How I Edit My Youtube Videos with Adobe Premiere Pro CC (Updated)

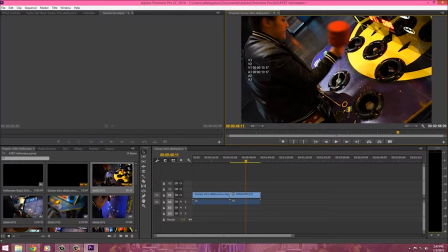0:06 is Baby Boo, and today I'm going to be showing you how I edit my YouTube videos with Adobe Premiere Pro CC. If you haven't seen my last video on this, this is what the last one kind of looks like.
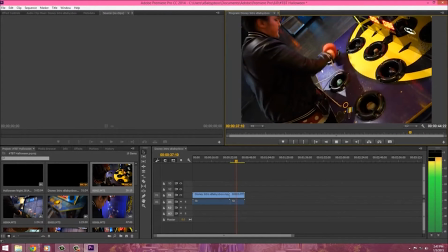0:19 I'll link something up in the card so you could go and click that link. And let's get started on this video.
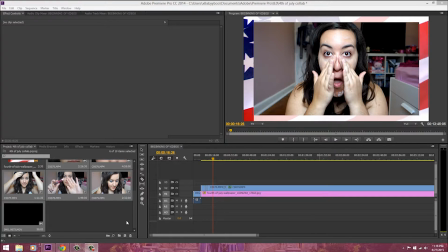0:28 So you want to make sure you have all of your clips inside Adobe Premiere Pro CC.
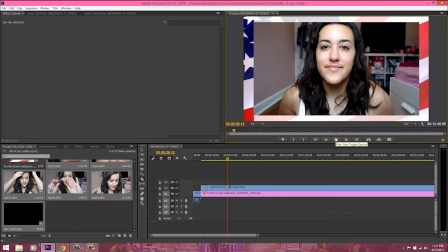0:33 You just drag and drop. And I already did some.
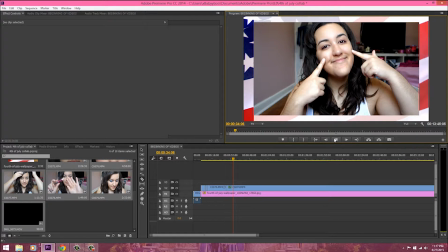0:37 This video was my 4th of July video, and I put like something in the background so it kind of looks like I have a border.
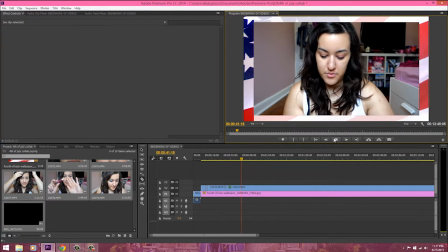0:45 So what you want to do with that, you want to put that always on line 1, because then your videos can overlap it on line 2.
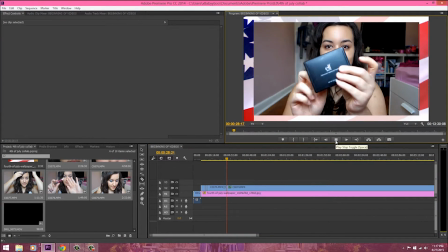0:53 So here I'm just demonstrating what I'm doing. Usually I watch each clip and I see how I want to just cut it with the cutting tool and where I want to stop it.
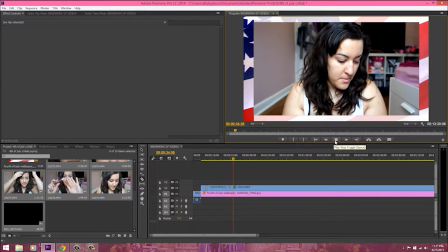1:04 And when I stop it, that's where I cut it. So then I keep letting it play because I don't want you guys to see like me grabbing things and stuff like that.
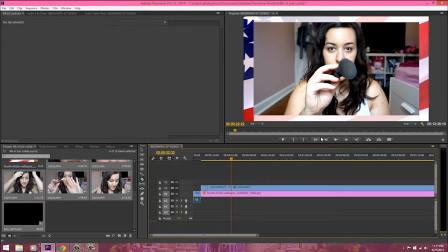1:12 So then I just go and I ripple delete it. And ripple deleting just makes the clips just delete themselves.
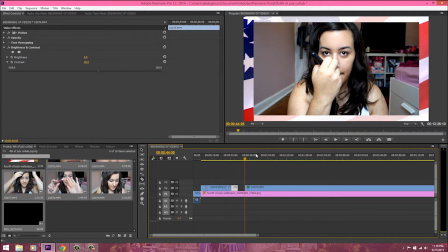1:21 And right now I am just changing the speed.
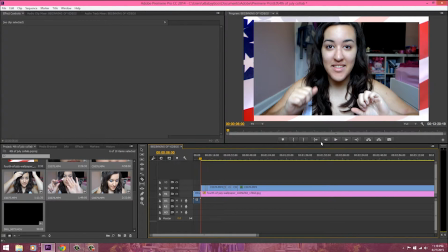1:24 All you have to do is right click and click speed, and you can make it faster or you can make it slower.
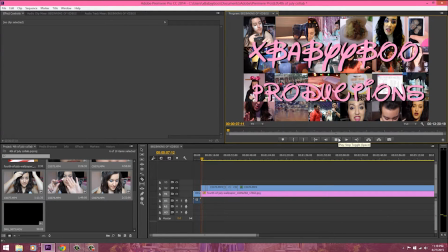1:32 So right now I am just gonna play it to see how it looks, to see if the speed is right, the clips are right.
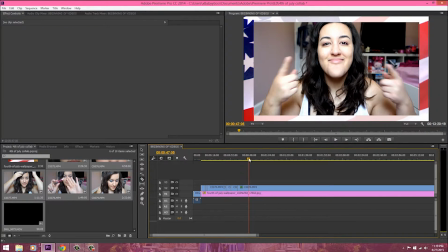1:39 So you see how it kind of slowed down after the one I sped up. And now I'm just trying to fast forward it so there's not a lot of
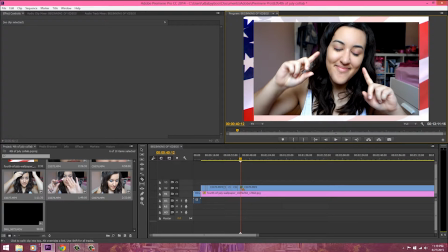1:49 time being wasted by me picking things up in my video. So I just keep cutting down the video.
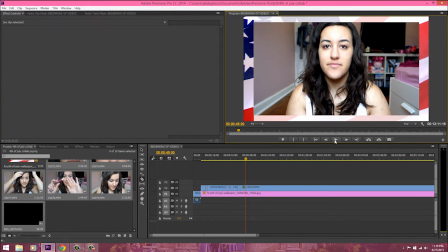1:56 This is what I do, and I do this by each clip. I don't drag and drop every single clip all at once on the timeline.
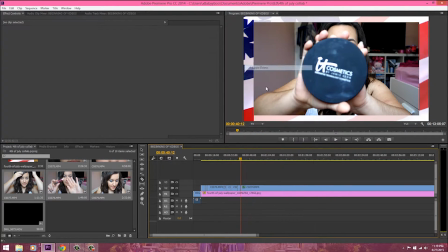2:02 So you just want to keep ripple deleting things you do not want to see in the video.
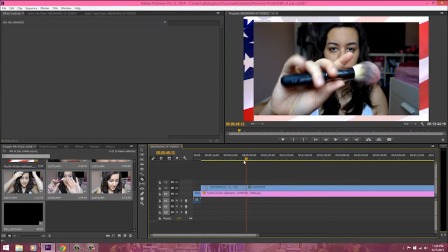2:09 And you can always move that little tool back and forth just in case you miss something.
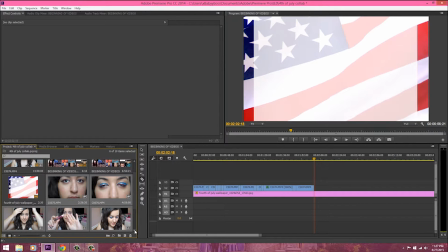2:15 And right now I am dragging and dropping my next clip. I'm trying to figure out which one I filmed after that.
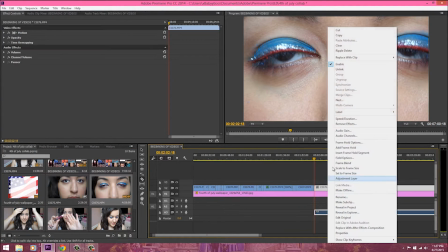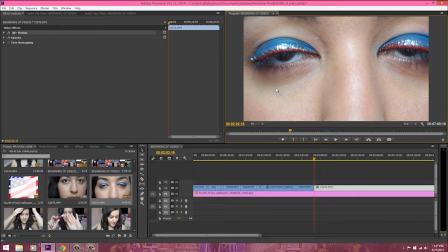2:28 And this, what I was doing was I was taking out the audio because I'm going to do a voiceover for that video.
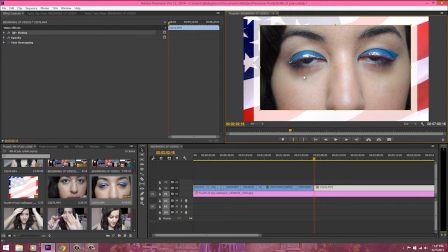2:36 And what you do is you right click, you click unlink, and you clear the audio.
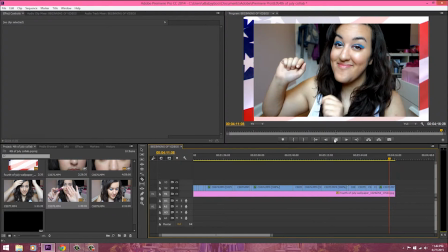2:43 Now I'm just watching the video and I'm making sure everything looks good.
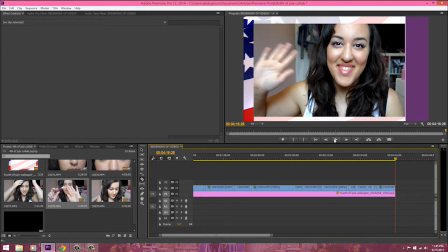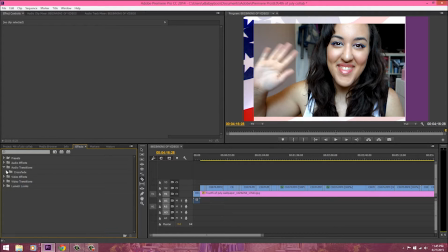2:55 And now I'm in the effects and transitions. I'm going to put some transitions after each clip so it looks a little smoother. And I'm doing dip to white. This one's one of my favorite transition clips.
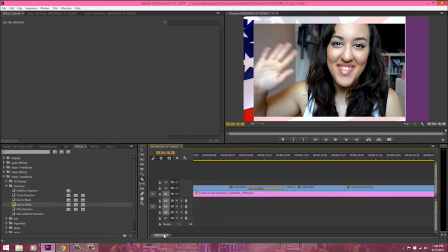3:08 And what I'm doing right now is I'm making the timeline a little bit longer so I can see the transition clip in there.
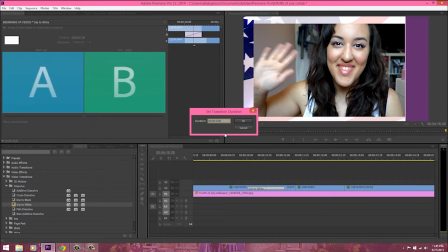3:17 And I double click it so I could change the speed of it. So I'm going to make it 6 seconds so it's a little bit faster. And I'm going to copy it because I'm going to have the same transition for all of them.
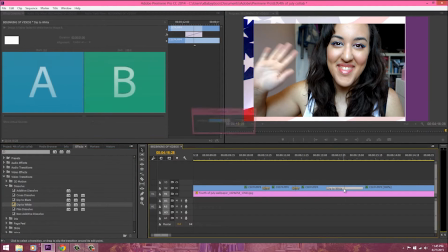3:34 So I'm doing that for every single clip.
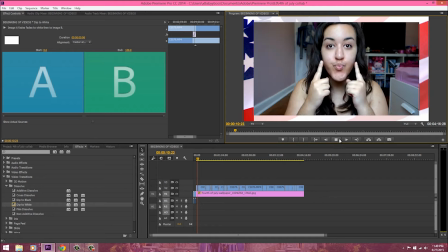3:40 So now I'm going back and watching it again just to see how it looks. And I love how it came out. It gives your videos a smoother, clean finish.
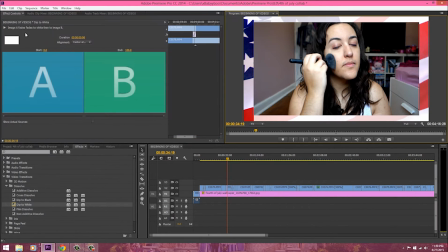3:54 And you always want to make sure you save your clips every 10 minutes maybe,
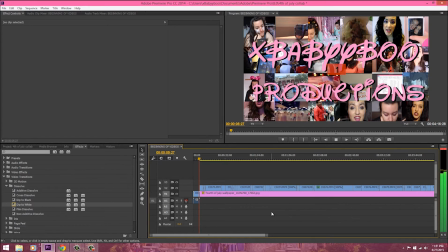4:01 because you never know, it might crash. It has happened to me.
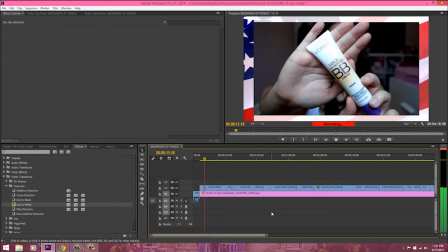4:06 So this right now, I am recording my voiceover, and if you can tell, there is a little microphone on the bottom.